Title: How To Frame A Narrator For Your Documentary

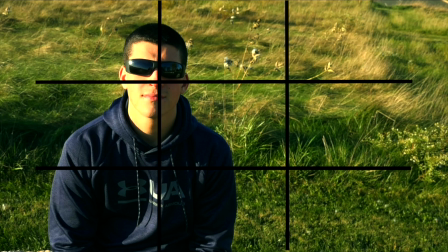So looking at the shot of our narrator again, we know he doesn't know everything going into the film, and it's conveyed he will be learning along with the audience. Now let's look at another shot from him at the end of the film.
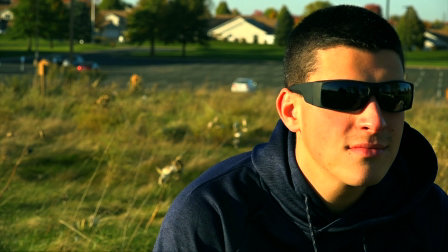I'm pretty happy with this shot if I do say so myself, and I'm going to leave this shot up for a few seconds without the grid. Compare it with the previous shot and think about what is different.
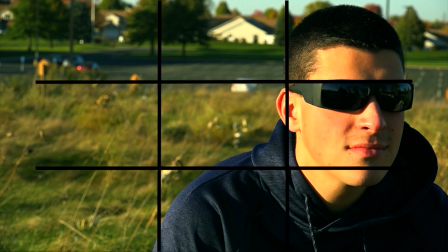Now that you've had a few seconds, let's put up the grid. Just a reminder, the traditional narrator shot would be an eye-level medium shot center frame. What this shot is eye level close-up right of frame.
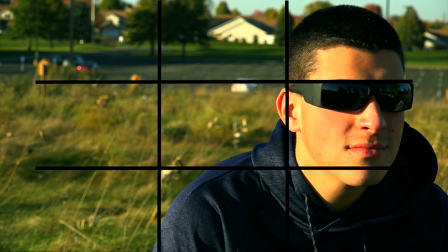The eye level of this shot contrasts to the high angle at the beginning of the film, shows growth and a better understanding than he had at the beginning. However, he's still not center frame because it is acknowledged that there is still much more to learn and he still doesn't have all the information.
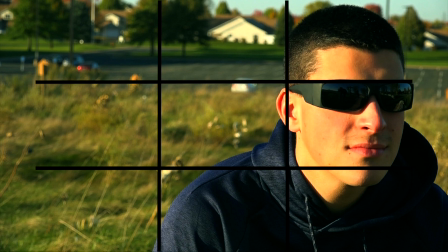And the reason for the close-up is to convey a sense that this was somewhat personal.
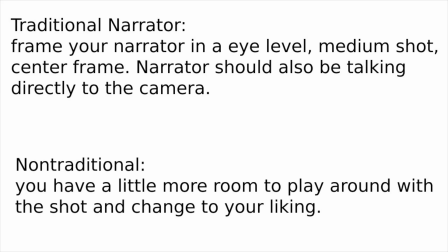Let's wrap this up with a little review. If you plan to have a traditional narrator for your documentary, you should frame your narrator in an eye-level, medium shot center frame. The narrator should also be talking directly to the camera.
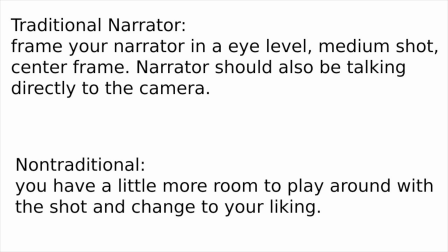If the narrator is not talking directly to the camera, which in turn would be the audience, then you would have a little more room to play around with the shot. That brings us to the end of this video, and I hope you found this helpful. If you did enjoy this video, please leave a like and subscribe for future content.